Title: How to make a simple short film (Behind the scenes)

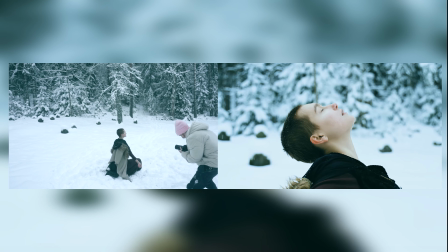[0:00]
Hello everyone! I wanted to show you how we made the La Valse des Vertes video.
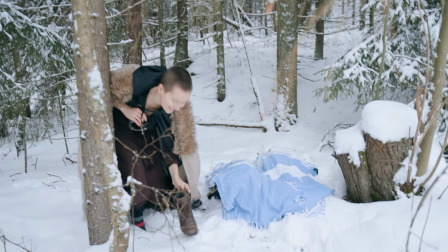[0:07]
If you haven't seen it already, you can now click in the corner, but you can also see it at the end of this video.
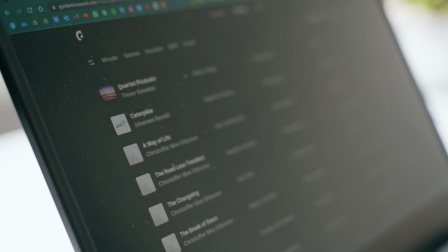[0:17]
I got the idea for this video when I was listening to different songs on Epidemic Sound and came
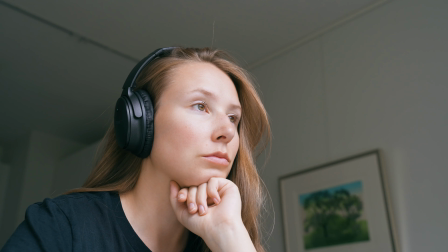[0:23]
across one song which inspired me to make a gloomy autumn to winter transition video. Music often gives me the most inspiration.
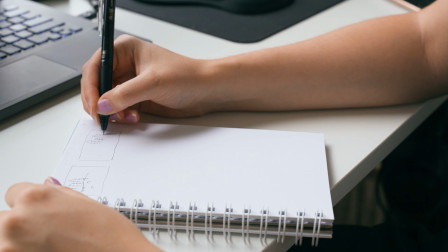[0:34]
I did some storyboarding to get my ideas on the paper and this is not the time to get artsy,
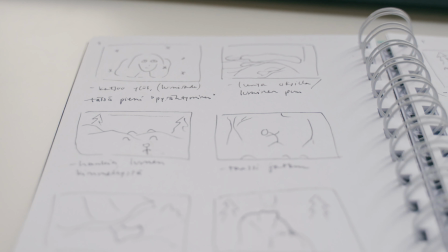[0:40]
I just scribble something that I can understand later when I come back to my notes.
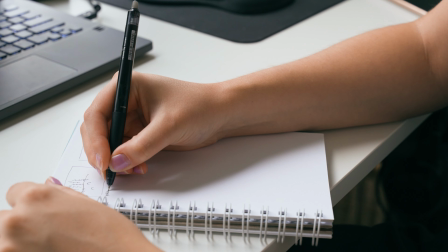[0:45]
Having a storyboard really helps when you're out filming because you know exactly what kind of shots you need.
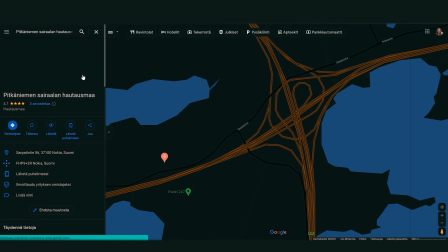[0:52]
I thought about where I would want to film this and got a suggestion to go to this old graveyard.
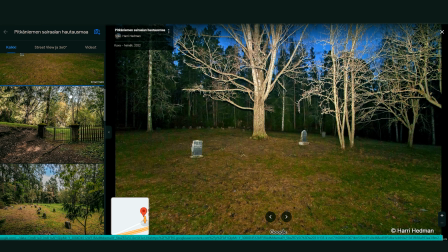[0:58]
It had forest but also an opening and obviously the old graves looked really beautiful and added to the mood.
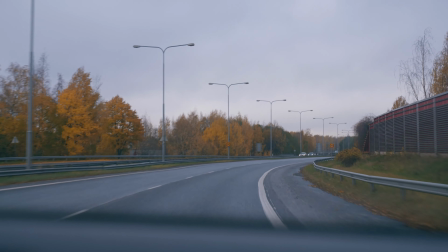[1:05]
I checked it out on google maps and we drove there to check it out in real life.
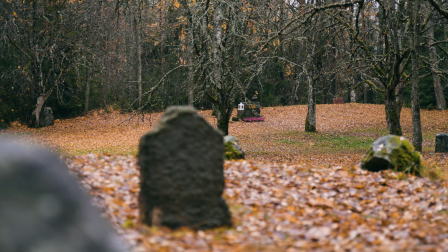[1:10]
Based on the location and my storyboarding I made some more detailed notes and a script of the video.
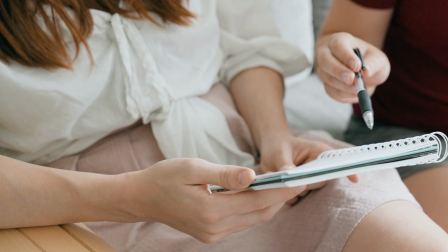[1:17]
We had some chats with a very good friend of mine who once again promised to act and dance in this project.
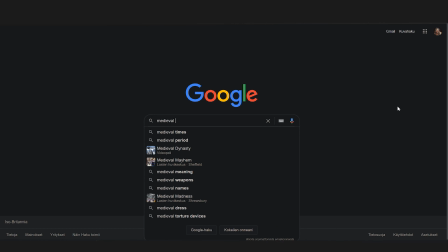[1:24]
I'm just briefing her on what we're going to do. Next, I needed to think about the outfit that she was going to wear.
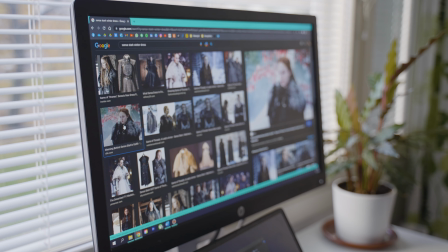[1:32]
I looked up some inspiration online since I knew I wanted something medieval or Game of Thrones vibes.
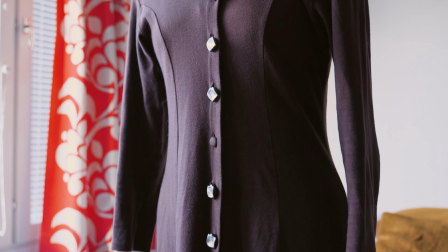[1:39]
And I went thrifting and found this brown dress which worked as a base,
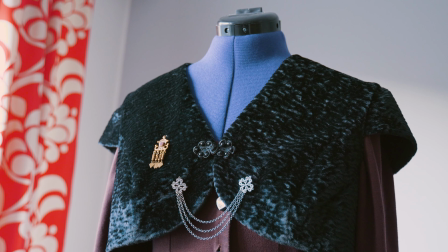[1:44]
but the outfit looked too bare so from another thrifting trip I got this baller roll thingy.
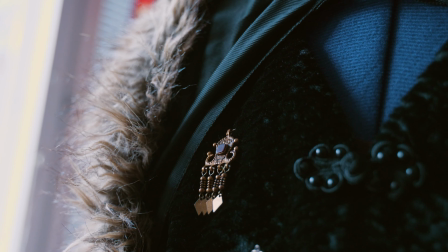[1:49]
We also found some cheap belts, I added some jewelry, a cape, and a fake fur scarf.
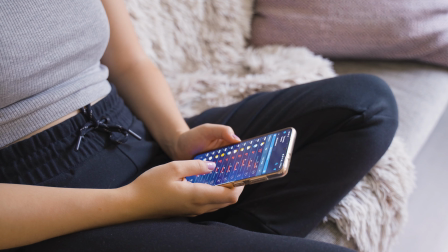[1:58]
Then we needed to go film the first part. I kept checking the weather forecast, since obviously we didn't want to film in the rain, but sunshine wasn't an option either.
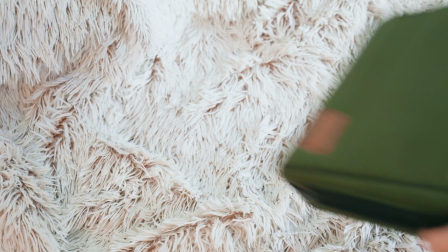[2:07]
I was looking for a nice cloudy day. Finally, there was a perfect day, so I packed our stuff and we headed out to the graveyard.
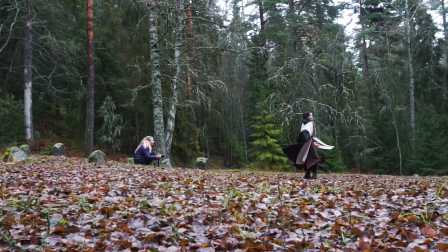[2:18]
And since I had my storyboard and notes, filming didn't take too long and we got everything we needed for the first part.
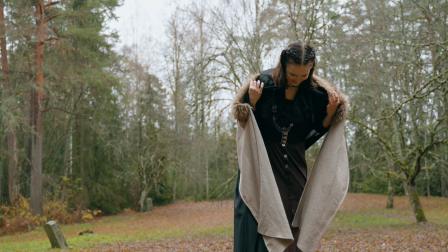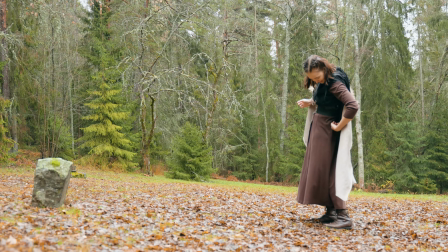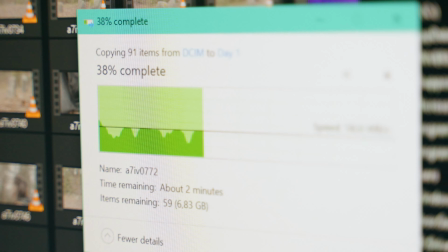[2:38]
At home I took my footage and edited the first part.
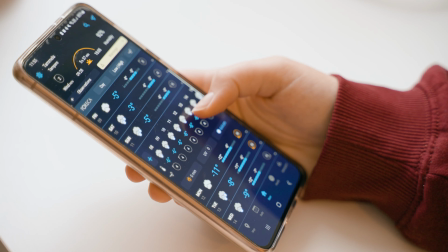[2:43]
Then we waited around one and a half months for the winter to come. I kept checking the forecast until I saw a potential day.
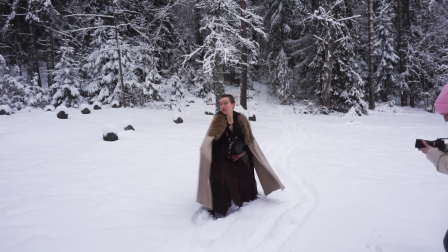[2:52]
And it was time to film the part two. Everything went smoothly again, but the conditions were a bit more demanding since it was quite cold.
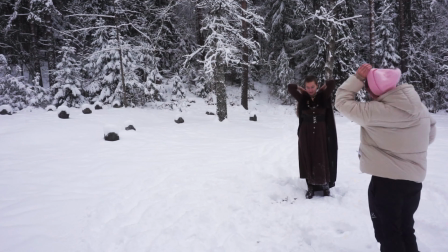[3:01]
I kept giving my gloves and beanie for Olga to warm up between the takes.
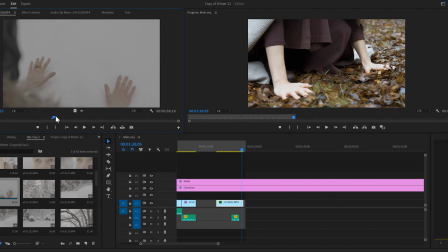[3:08]
Then it was time to finish the sequence of the edits. As I said, storyboard makes everything easier.
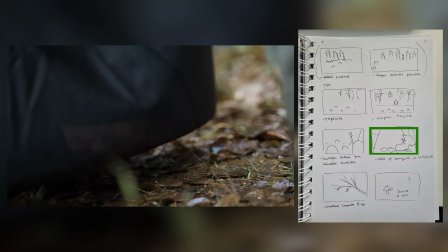[3:14]
Here I used my original plan as a guide when editing but didn't stick to it 100%.
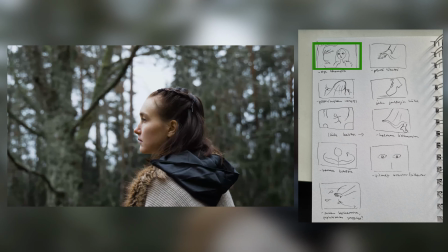[3:21]
Here you can see some of the storyboard scribbles and the matching shots.
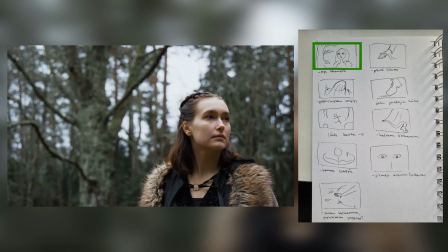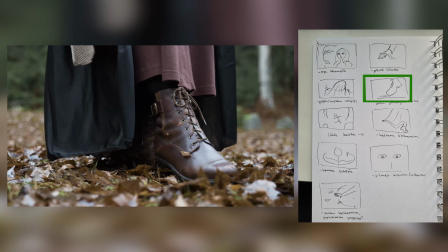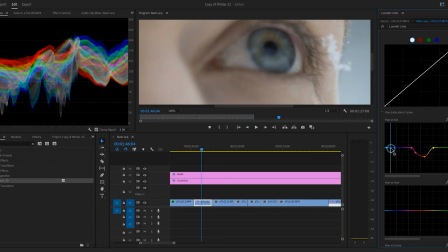[3:37]
I did some color grading, added sound design,
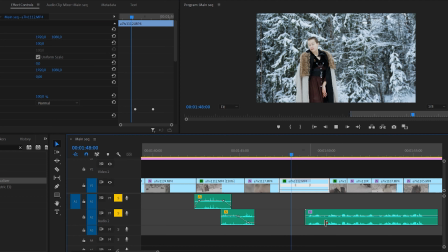[3:40]
and lastly I wanted to add a poem written and read by my other good friend.
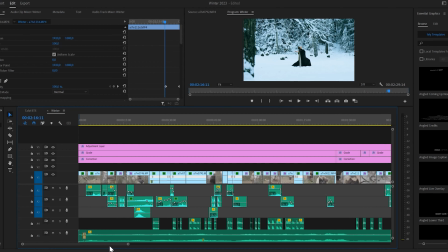[3:47]
We recorded it and I added it to the video. And here is the final result if you still haven't seen it.